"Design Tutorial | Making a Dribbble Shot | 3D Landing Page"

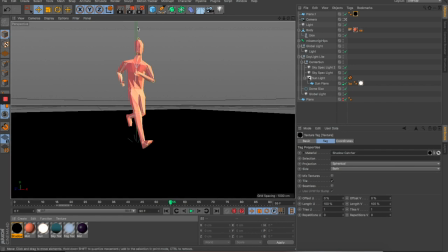16:28 And when you render the PNGs, you're gonna see the shadows casting here.
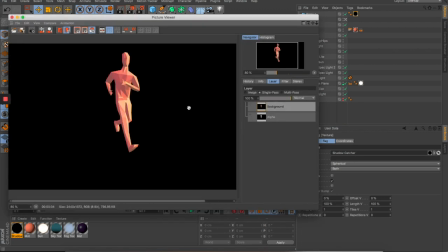16:36 So let's give it a try. So here you cannot see it because we have to go to this alpha channel in order to see it, because here is almost like black and it's kind of matched its background. So gotta go.
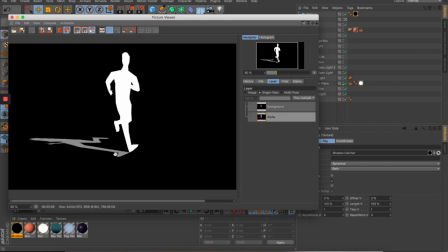16:51 So you see that the shadow is casting here. So it's quite a kind of like a hard edge shadows. I think it's fine here. We're gonna need to adjust this a little bit in After Effects, but yeah, I think it's good enough for this for now.
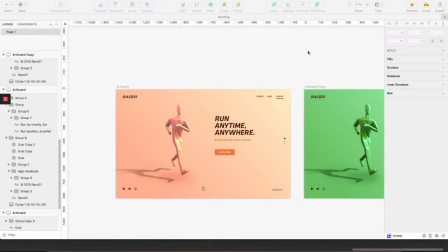17:11 Alright, so here's the design that I came up with.
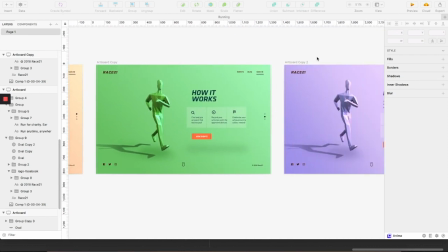17:14 So basically we have 3 screens, and each screen have different colors.
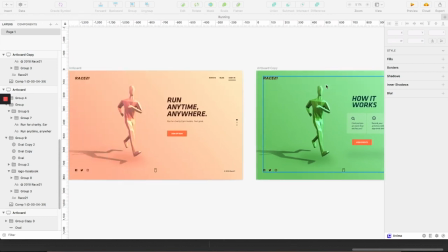17:20 So we can demonstrate transition between one to another screen with a very nice color transition.
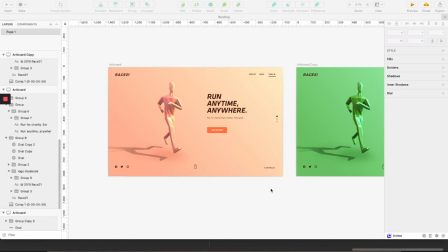17:29 And for the first screen, it's very clean, simple, with the 3D man and the headline on the sides.
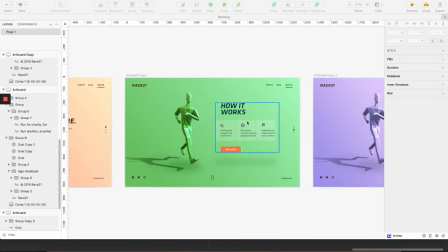17:37 For the second screen, I picked another piece of content just to demonstrate, some various layout treatment.
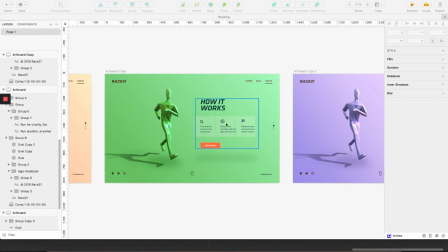17:46 One thing's here that these layers are not supposed to be in flat,
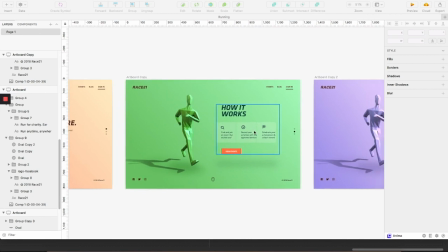17:51 because in sketch is not really convenient to make it in perspective view.
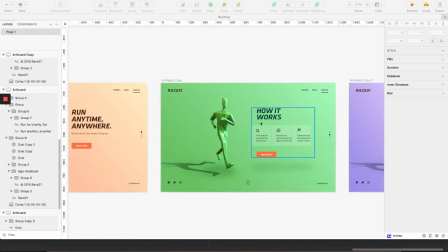17:58 But I'm gonna do it in After Effects later. So this one is supposed to be a little bit skew, right? Like a little bit in this perspective, so it kind of aligned to this 3D man here.
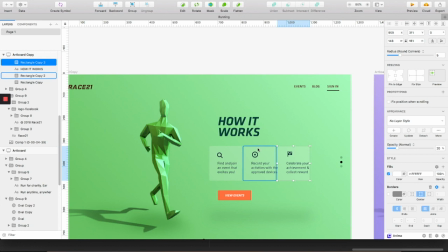18:15 And this layer, I just put it here a little bit offset to the actual content,
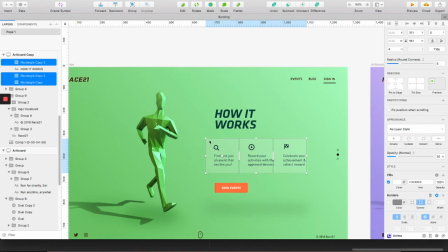18:25 because it's not supposed to be like this. In the 3D environment, it's going to be like a separate layers, and it's kind of pushed back a little bit behind this text. So if you see it in perspective, you're gonna see it's something like this.
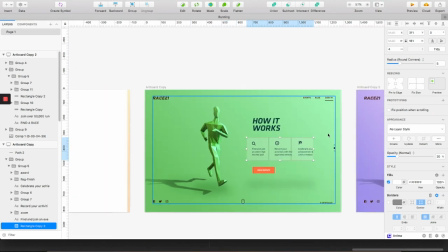18:40 So I just leave this here as a reference for now, and we'll work on it on the motion later.
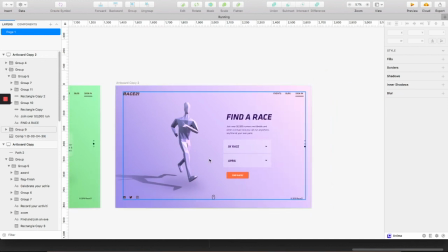18:47 And finally, the final screens,
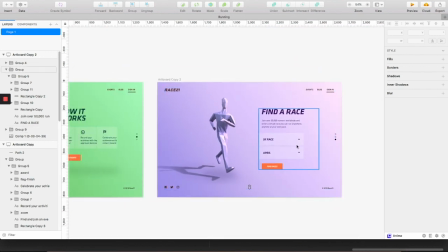18:51 just the same, just trying to find different content to make the different.
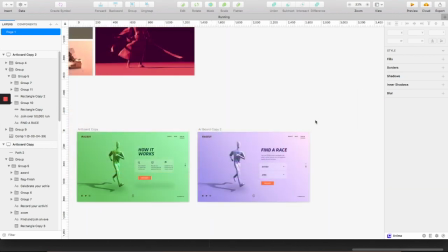18:58 Anyway, so let's get to the motion.
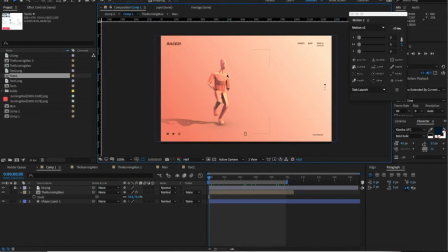19:01 So here I have the render sequence, PNG sequence, integrated to After Effects, and I put the UI layer here. And so basically we have the design
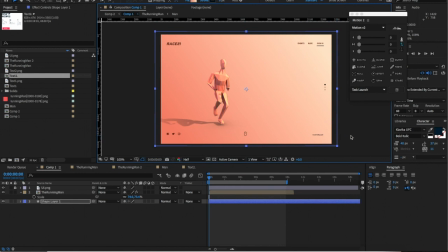19:18 inside After Effects, and the next step is to start doing the motion. So let me just play the review of this man. No, too slow. Let me, yeah, I think it's looking pretty good, like sleek. So yeah, I'm pretty happy with this kind of look and feel. So good, let's just continue with the motion for the UI and the transition between the screens. So I have two
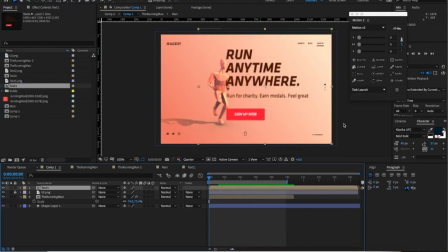19:54 comp here. So I'm gonna put it here as a first headlight, maybe a little bit bigger.
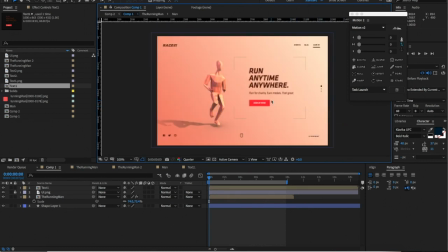20:07 Okay, so and what I'm going to do next is to make this feels like it's belong to this 3D environment, not just a flat element.
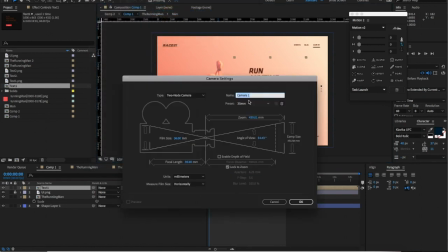20:21 And what I'm going to do is create cameras, maybe 35 is cool,
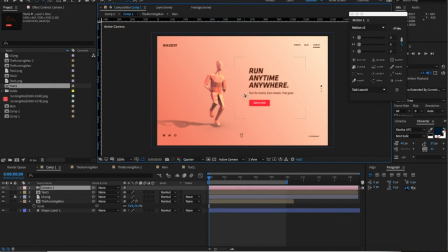20:27 and we can hit C on the keyboard to switch between these cameras control.